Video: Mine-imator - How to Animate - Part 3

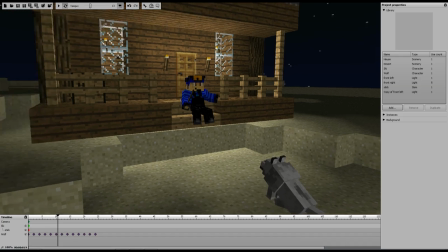4s
Hello everybody and welcome back. This is Skidude and it's time for How to Animate Part 3.
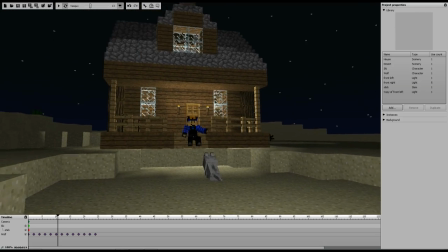10s
Now I am doing this over a live stream so the quality may not be as good.
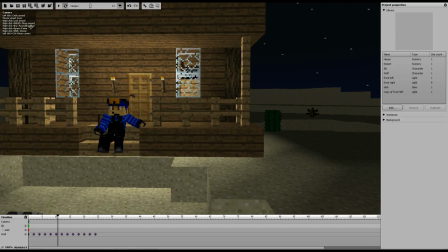13s
I'm not going to be able to put my cool little words and red boxes and things like that in.
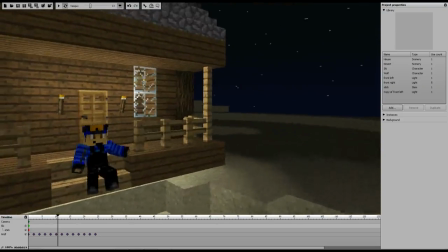19s
But I haven't had much time to sit down and actually record, so since I have time to live stream, I'm just going to do it over a live stream and then upload it to YouTube.
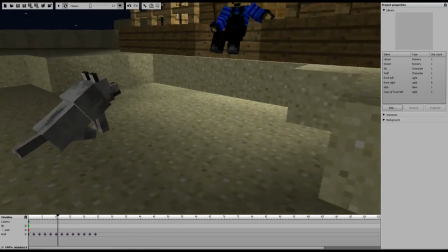26s
So I hope that works out. And I want to give a shout out to everybody that is here in the stream with me.
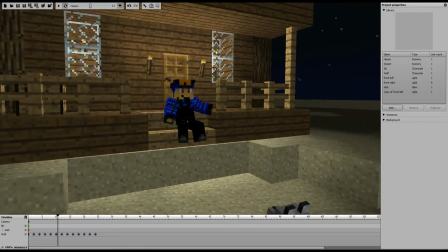33s
Got the faithfuls. But anyway, I want to get a lot done in this episode just because I feel like we haven't done much in the first two. I mean, all we've done is we've put a house in and put some lights in.
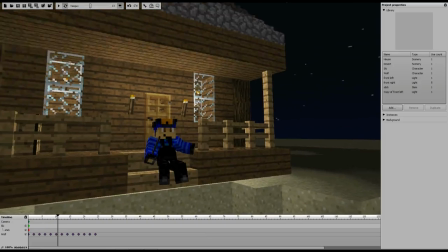46s
Essentially, we've made a dog's tail wag. But I want to actually get to animating and see if I still remember how to animate.
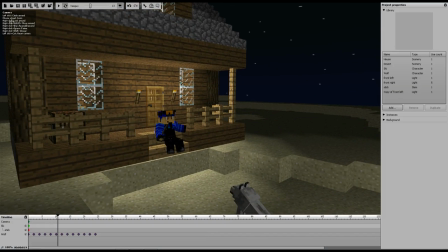54s
Now, a lot of you will see that I have changed how Skidude has started out the animation. I'm going to have him actually sitting on the stairs.
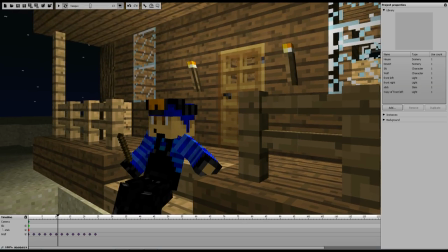63s
Instead of just standing up in front of the door like a piece of wood.
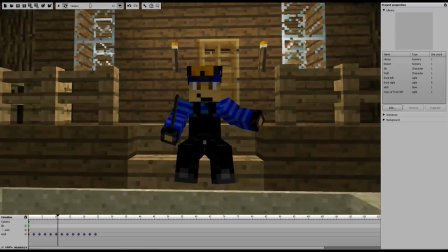68s
So I've kind of made him try to look somewhat relaxed,
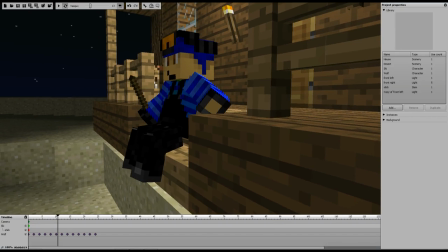72s
just hanging out, leaning back on the stair, leaning with his arm over there.
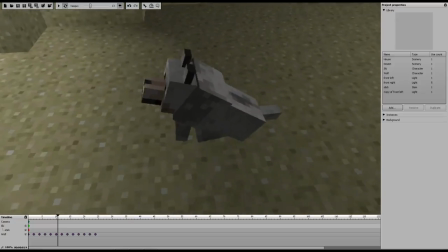77s
Then we'll have him like move the stick while the dog wags its tail, and we'll go from there.
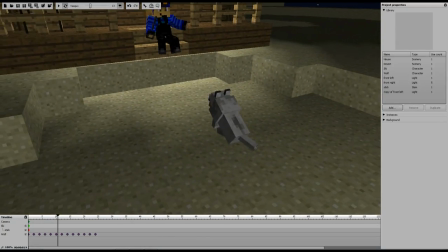84s
So I guess we'll just start animating. So we'll start with Skidude because we've already got the dog wagging his tail right there.
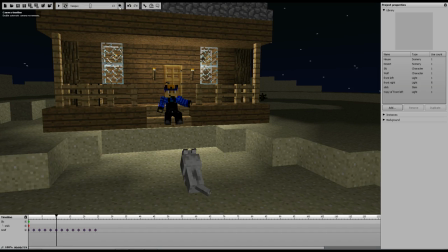91s
We're going to turn the camera timeline off. So I guess I need to remember this is kind of a basic tutorial. To turn the camera on and off, you push this little camera timeline here up in the top, and you'll see camera now pops in the timeline, and that's how you make different keyframes for the camera to move to.
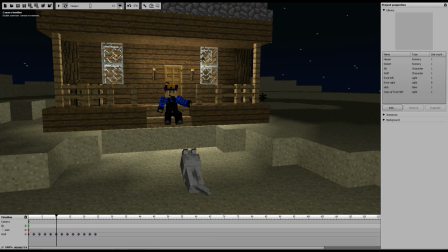110s
And as we move with our different camera angles, we'll show the different transitions that you can use there.
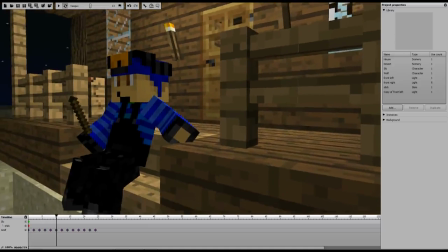118s
So anyway, let's start by just shaking the stick.
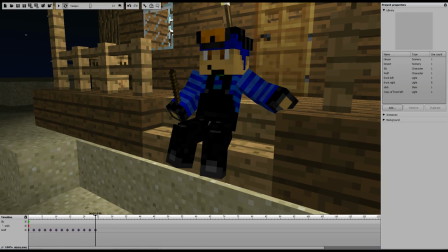123s
So we've got the dog wagging his tail for it's about 2 seconds. We may make it longer while we shake the stick, but we'll just start with shaking the stick.
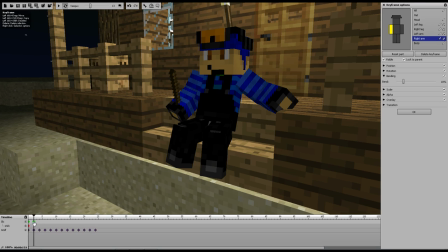137s
So I'm going to use about the same space that I was for the dog's wagging his tail. So I'm going to put a keyframe there, and going to let's see. We'll twirl open the position. We may change the bending just a little bit.
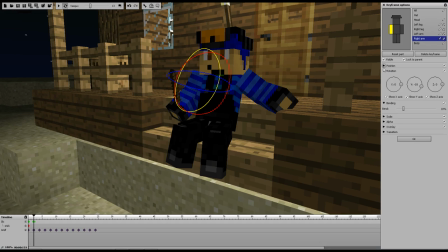153s
Actually, I think we may just do it only with bending, so let's try this. So we're going to make him go like this. And then on this one, we'll make him bend down.
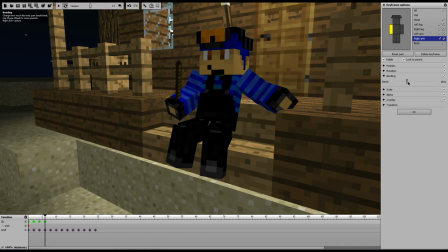169s
Now, I don't want it to be too uniform, so I'm not going to copy like all the keyframes. I'm going to kind of do it individually so that it's kind of a different depth every time, instead of it just being a robot motion of the same up and down movement, which does take a little bit more time to do,
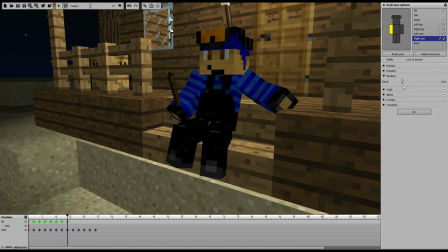185s
but I want to try to give it somewhat of a better feel. And we'll see how this turns out since only his arm is moving, not his whole body.
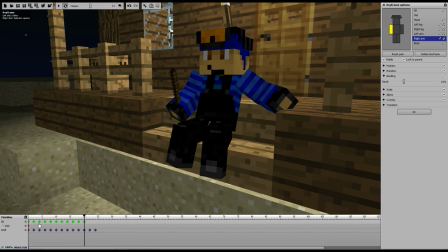200s
The problem with making a lot of keyframes like this all at once is that now if I go back here and edit his leg, it only happens in this keyframe. I'm going to have to select all the keyframes again and change his legs. So we'll see how that turned out. Let's press play.
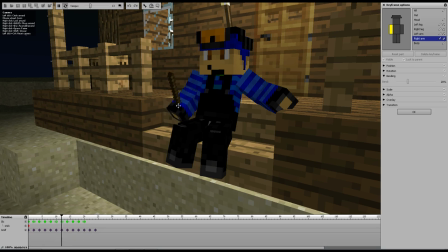219s
Yeah, it just looks so robotic to me because only this part of his arm is moving. So we may want to tweak that just a little bit. So I'm actually just going to grab all these and delete. So we're gonna bend his arm, but we're also gonna rotate his arm.
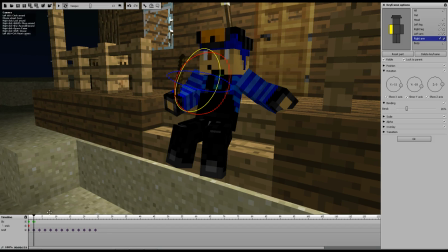Just a little bit of each time.